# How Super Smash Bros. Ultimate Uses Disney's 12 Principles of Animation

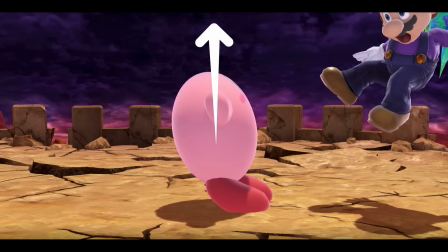So if the object is being stretched vertically, there should be some degree of contraction happening along the horizontal axis.
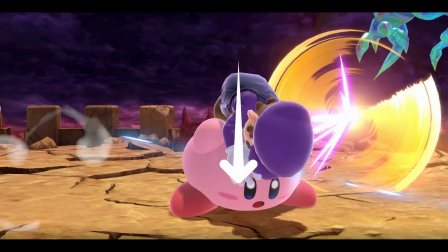Inversely, if the object is being squashed vertically, we should see some degree of expansion happening along the horizontal axis.
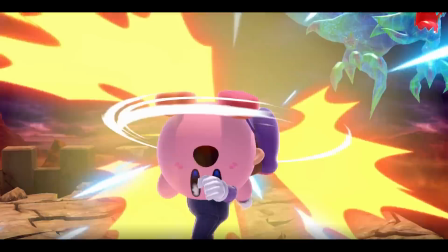In other words, if you squash along one axis, you need to stretch along the other axes, or vice versa.
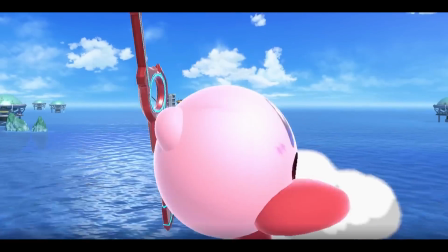The two concepts go hand in hand. Now up until this point, we've been using Kirby's model to demonstrate squash and stretch, due to the model's simplicity.
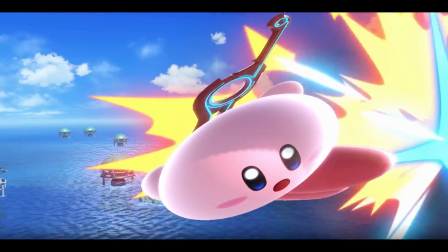But squash and stretch isn't just used for simple objects.
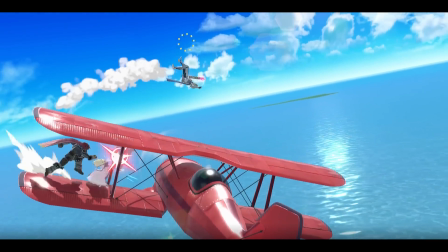Even when animating models with more complex armature, the technique can still be pretty useful, depending on what idea you're trying to convey.
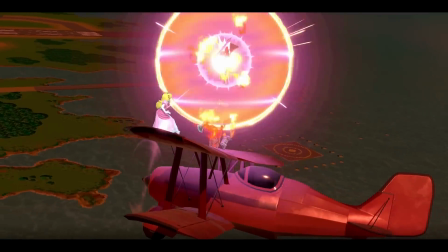If you take the same approach of squash and stretch that was used on Kirby's model and apply it to an animation of a character with more humanoid proportions,
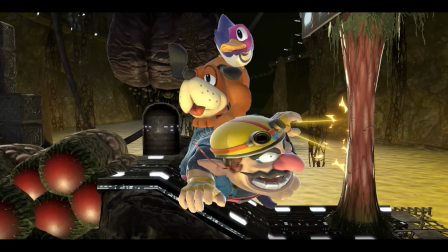the animation can become more comedic and whimsical.
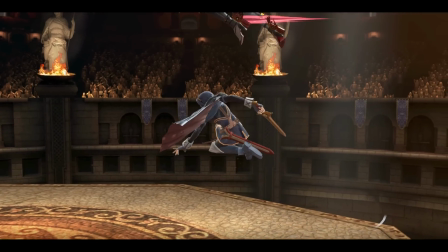However, in more realistic scenarios, squash and stretch can simply be used to convey movement typical of humanoid musculature or certain types of clothing.
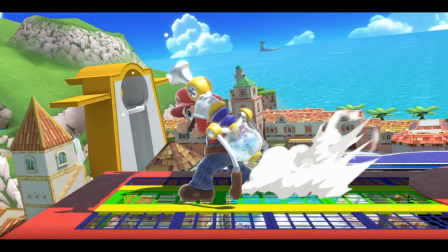Another useful application of squash and stretch can be found in manipulating shapes of complex objects that would otherwise be inanimate or mechanical.
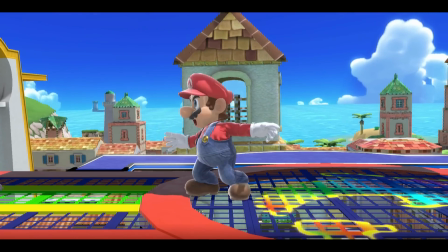Take Mario's flood, for instance. You can breathe a lot of life into objects like these by simply squashing and stretching them and/or their actions.
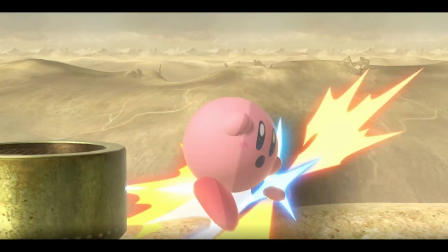There are many applications of squash and stretch that are still relevant today, even within the field of computer animation.
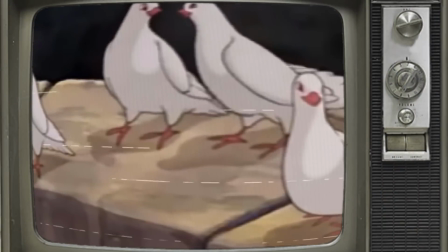Nevertheless, this basic principle continues to get most of its mileage out of traditional hand-drawn animation,
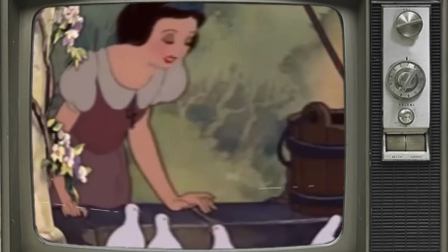since traditional animation doesn't utilize a computational physics model and can only convey physics artistically.
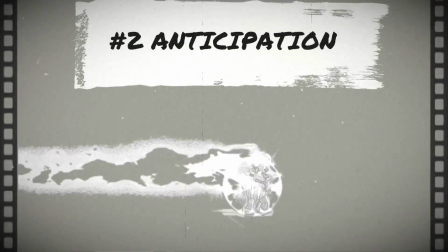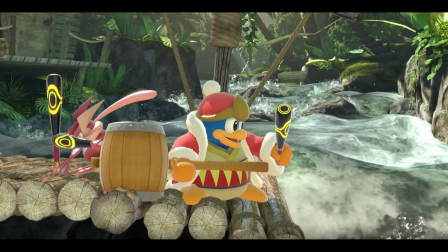The main crux of the anticipation principle is to prepare the viewer for a new idea or action,
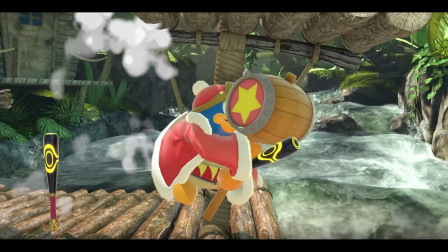especially actions involving quick motions, so that it isn't too sudden, fleeting, or jarring.
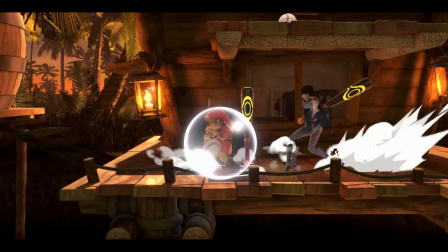Since an animator cannot draw or keyframe an infinite amount of poses, they have to make the most out of the limited number of key poses that will end up being used,
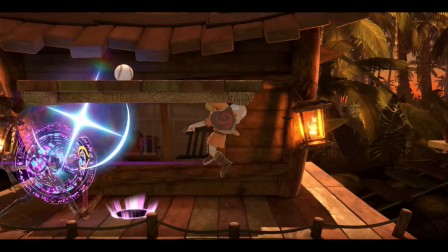which usually consists of just enough frames so that the animation looks fluid to save on production time and resources.
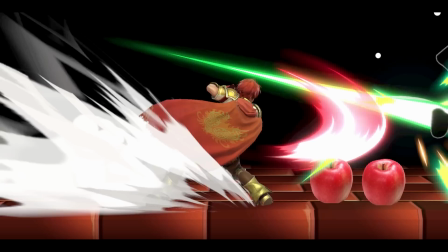With generally fewer poses to realize any given action and motion compared to real life, it can be pretty hard for the audience to follow along without certain visual cues.
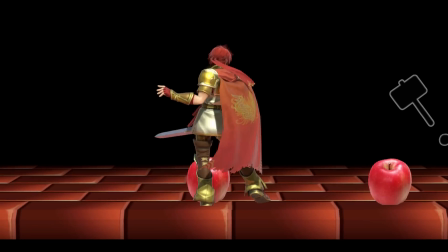The following are a few examples of anticipation in Smash Ultimate. In this example, Mario throws a baseball.
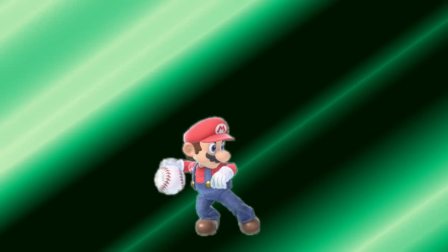Notice how the animation used to convey anticipation starts with Mario leaning backwards,
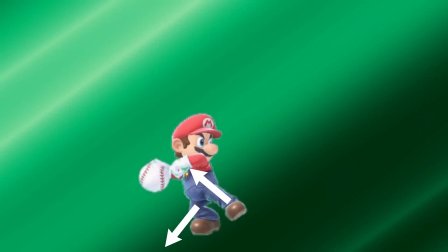shifting all of his weight onto his right leg as his left leg continues to lift off the ground, and twisting his body in preparation of the throw.
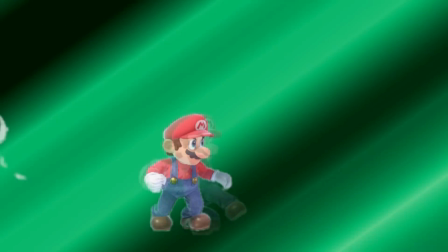All of these articulations in Mario's pose tell us that he's going to throw the baseball and he's going to throw it forcefully,
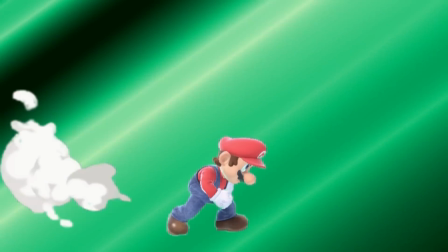which not only helps with the readability of the action, but its believability as well.
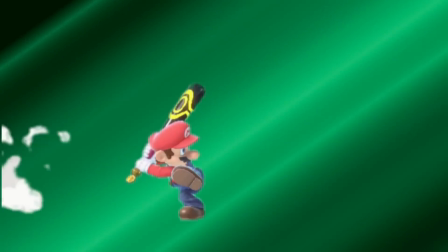Here's the same idea of anticipation, except this time it's being applied to a swinging motion instead.
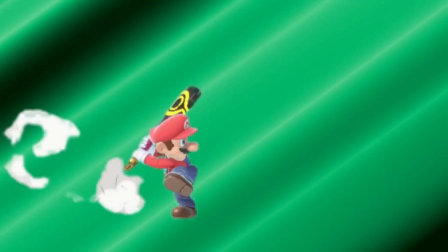In Smash Ultimate, this specific action is very powerful.
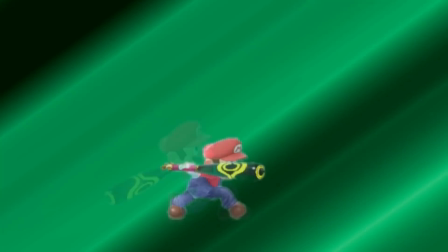So in the interest of fairness to other players who could be affected by this action, there's a lot of wind-up in the animation,
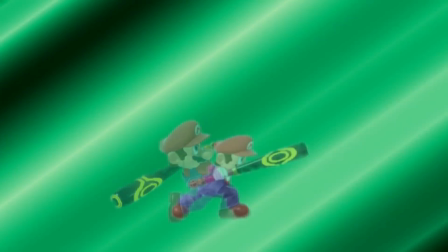especially because the characters are relatively small in proportion to the rest of the screen real estate,
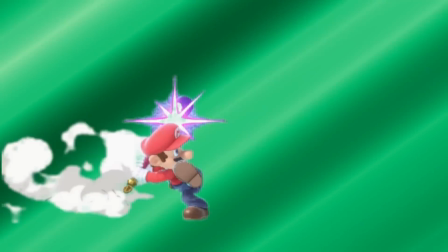and thus can be difficult to read.
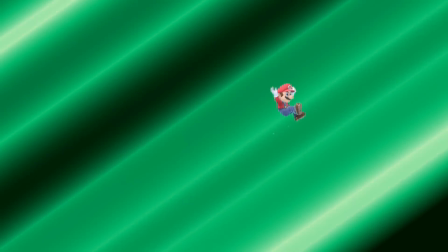This next example demonstrates anticipation for an action that doesn't involve any objects external to the character model itself, like jumping.
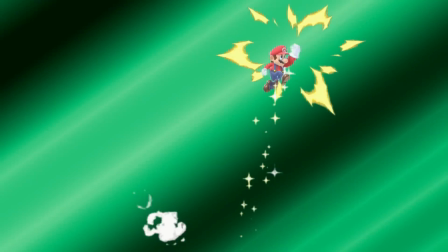The key is in the knees, well, and in the eyes too.
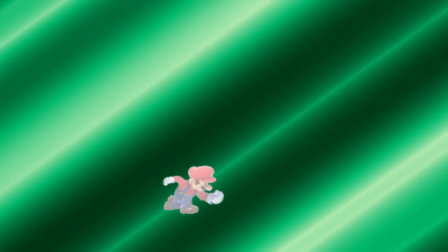As Mario prepares for his jump, he lowers his stance, bends his knees, finds his footing, fixes his gaze upwards, and then takes off.
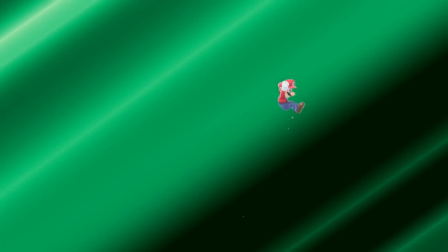For an action that happens so quickly for the sake of responsiveness,
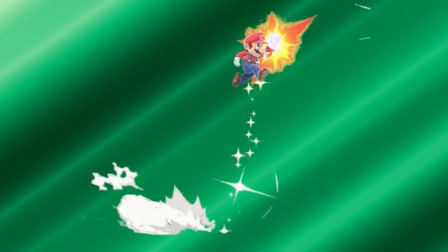there needs to be as many visual cues as possible in each pose to help indicate what's about to happen, and Mario's anticipation poses are keyframed perfectly here.
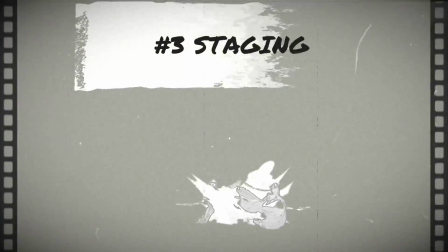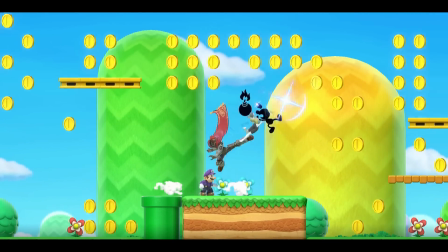The staging principle of animation has a lot in common with some of the core tenets of theater presentation.
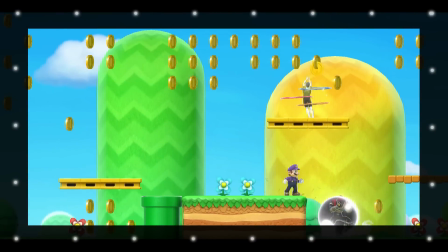Much like in theater, the placement and framing of anything visible to the audience should be carefully considered so that the artistic intent is always clear to the audience.
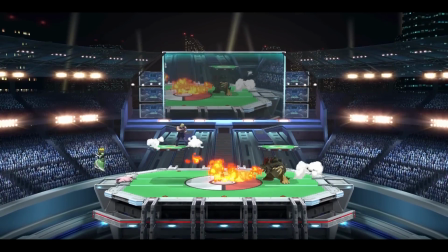Nowadays, staging tends to focus on how a character is positioned and contrasted in relation to their environment.
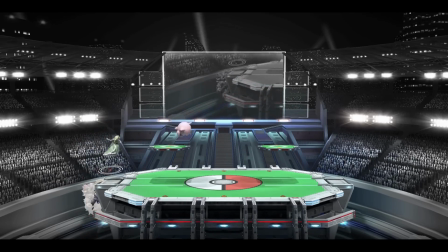In the context of Smash Ultimate, this means that the characters, their actions, and their expressions should be clearly readable,
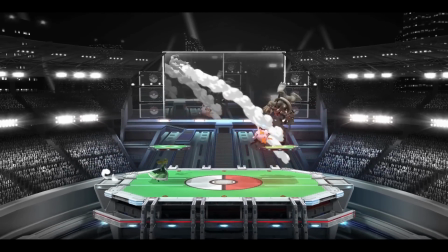and that there should be as few elements in the scene as possible that could compromise the clarity of the presentation.
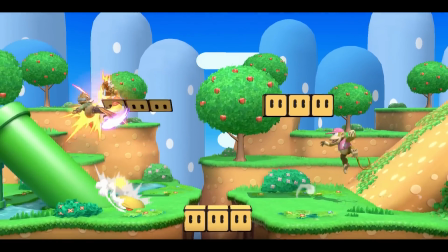When we look at Smash Ultimate's presentation during gameplay, the clarity in the staging is remarkably evident.
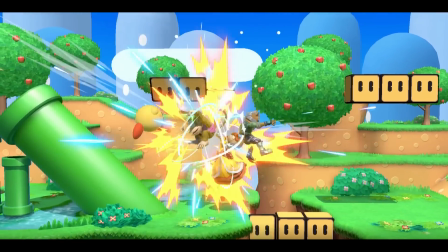The camera dynamically tracks the action so that it always feels front and center.
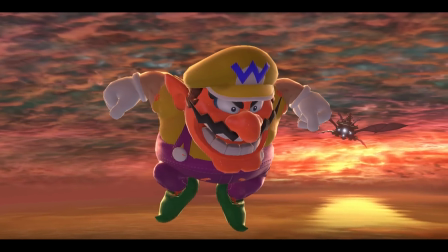The Fresnel reflections that outline every character allow the characters to stand out compared to their backgrounds in a way that appears to be organic.
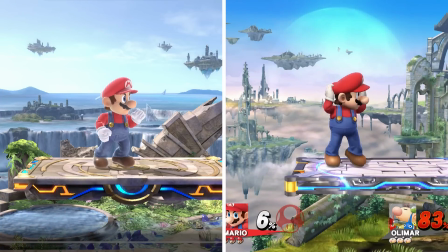And the characters' faces are more visible to the camera compared to the visibility of their faces in the previous Smash games.
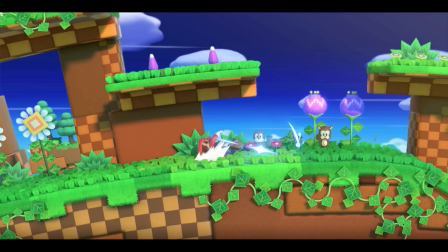Aside from the general framing of the stage,
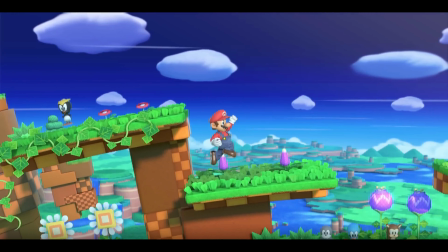Smash Ultimate also utilizes certain visual aids during gameplay to help players and viewers follow along with the action,
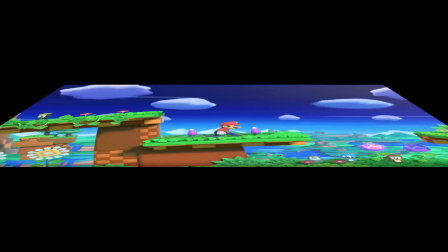like directional streaks that appear during attack animations, or the smoke effects that appear when a character is launched.
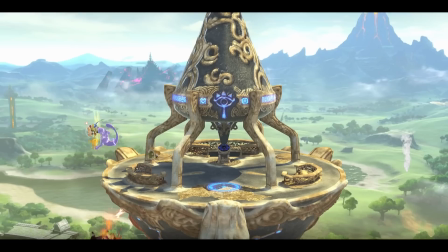The key to staging in animation lies in finding ways to direct the audience's focus to a specific set of characters, actions, or ideas.
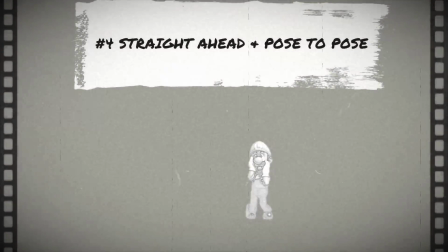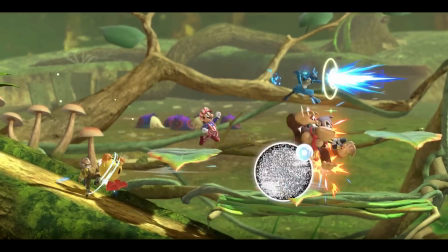Straight ahead and pose to pose deal with the technical method of producing poses for a given animation, which involves either spontaneously drawing poses,
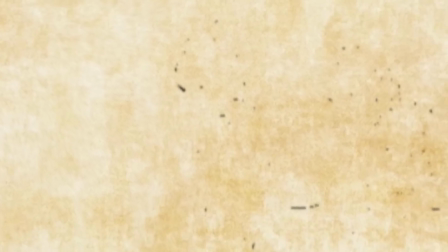one right after the other until the animation is complete, or planning key poses ahead of time to establish a predictable sequence of action,
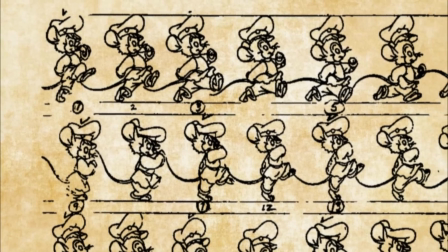where in-between poses can be filled in or interpolated after the fact.
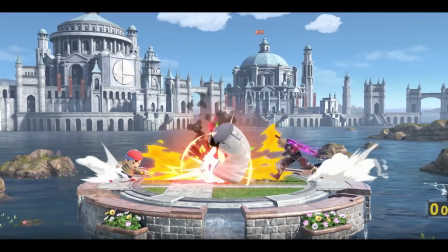The spontaneous nature of the straight-ahead approach can lead to some very free-flowing and wild animations,
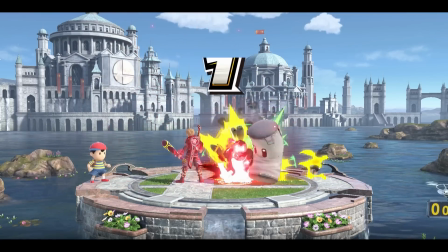which is great for creativity, but it can be pretty hard to work with when you're trying to animate a character whose proportions need to be consistent from frame to frame.
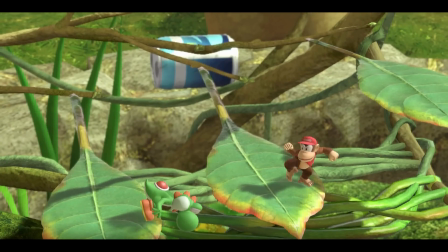With the pose-to-pose approach, an animator can make more consistent and predictable animations, but those animations might not be as captivating to watch as animations drawn under the straight-ahead approach.
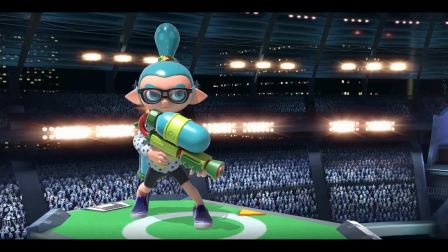In the field of computer-generated 3D animation, the pose-to-pose approach is more common than the straight-ahead approach,
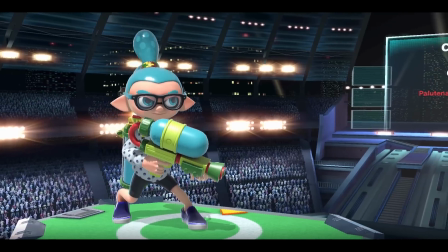due to the fact that the interpolation between keyframes for each pose can be completely automated.
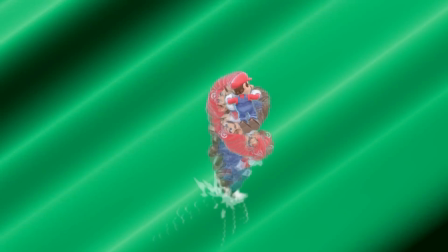In games like Smash Ultimate, the poses for character animations are mapped out based on the minimum amount of key poses needed to convey a specific action or idea,
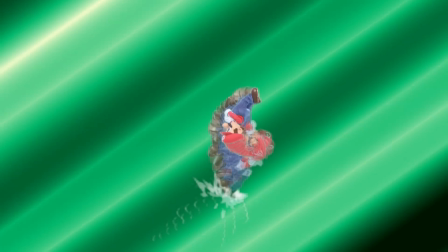and then intermediate frames of animation are generated either automatically or manually in order to fluidly animate from one key pose to the next.
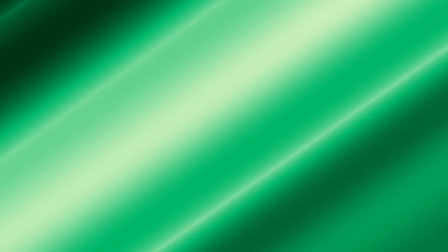This method often allows for animation sequences that are easy to follow and clearly communicates a sequence of actions or ideas.
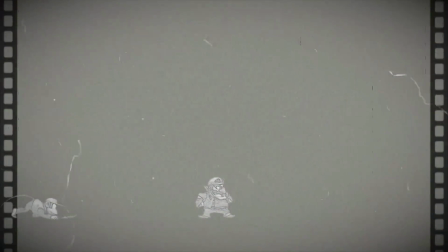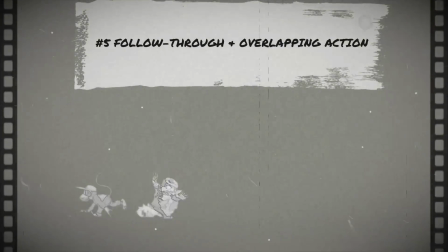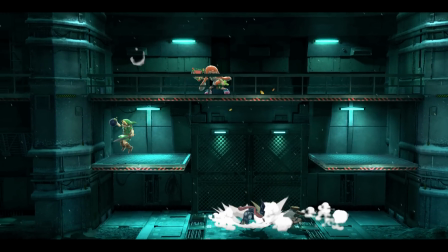The follow-through and overlapping action animation principle primarily deals with the artistic application of physics from the real world.
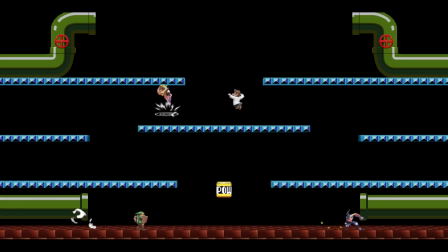The concept of follow-through in animation is a bit like the opposite of the anticipation principle.
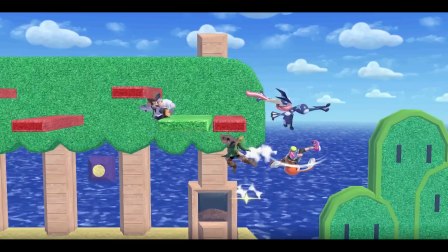Where anticipation can help prepare the audience for an action, follow-through conveys the termination of an action more realistically to the audience,
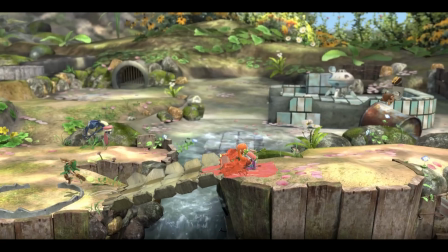since actions in the real world initiated by objects with loosely connected parts don't normally come to a sudden stop all at once.
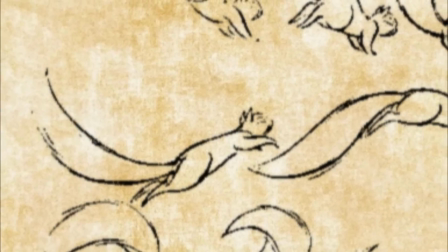For overlapping action, different parts of an object or objects that are loosely connected will move at different rates,
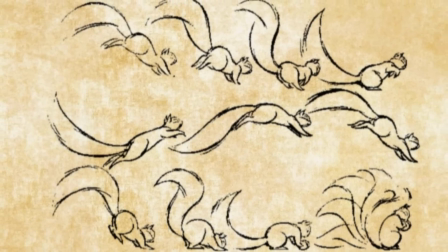which can result in certain parts of an object or objects lagging behind other parts during certain actions.
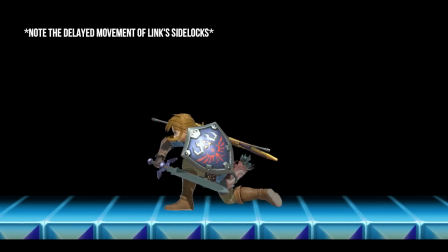Specifically, the parts of an object that move at slower rates than other parts when an action has been initiated or terminated is often described as having drag.
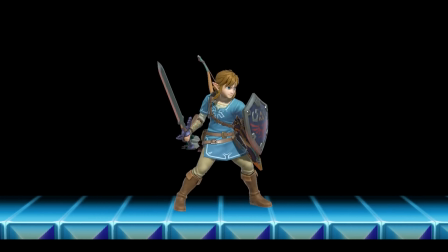Here are a few examples of follow-through, facilitated by the use of overlapping action.
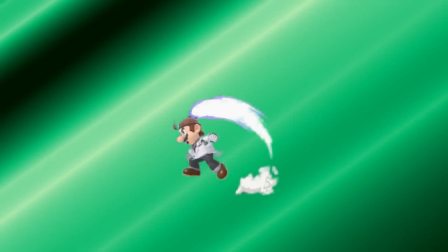As Dr. Mario enters the landing phase of this up smash animation sequence, his feet partially terminate the action, but his torso, all of his appendages,
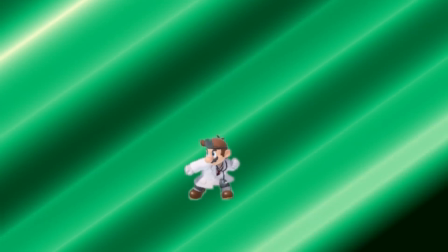his head, and even his stethoscope continue moving after he has landed in order to indicate the force and impact associated with this action.
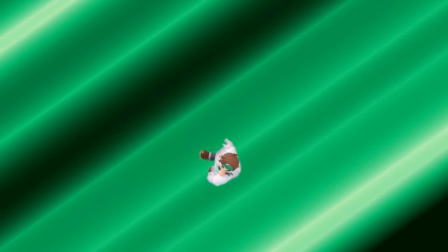Similarly, we can see how powerful Dr. Mario's forward air attack really is by the fact that
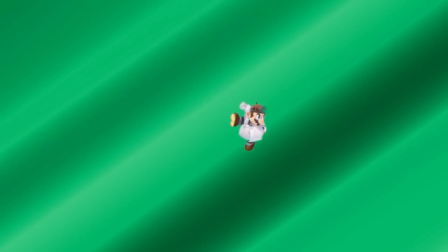his body continues to move along the same path of motion that was initiated by the main action,
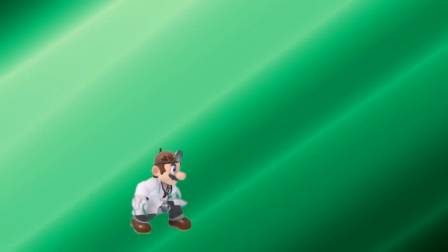long after the main action has ended.
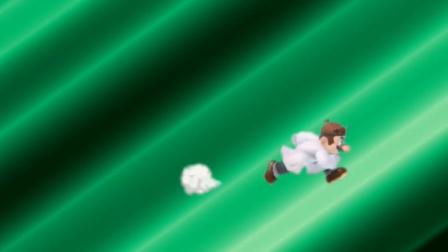Probably one of the clearest examples of follow-through and overlapping action is when Dr. Mario attempts to suddenly stop moving after initiating a dash.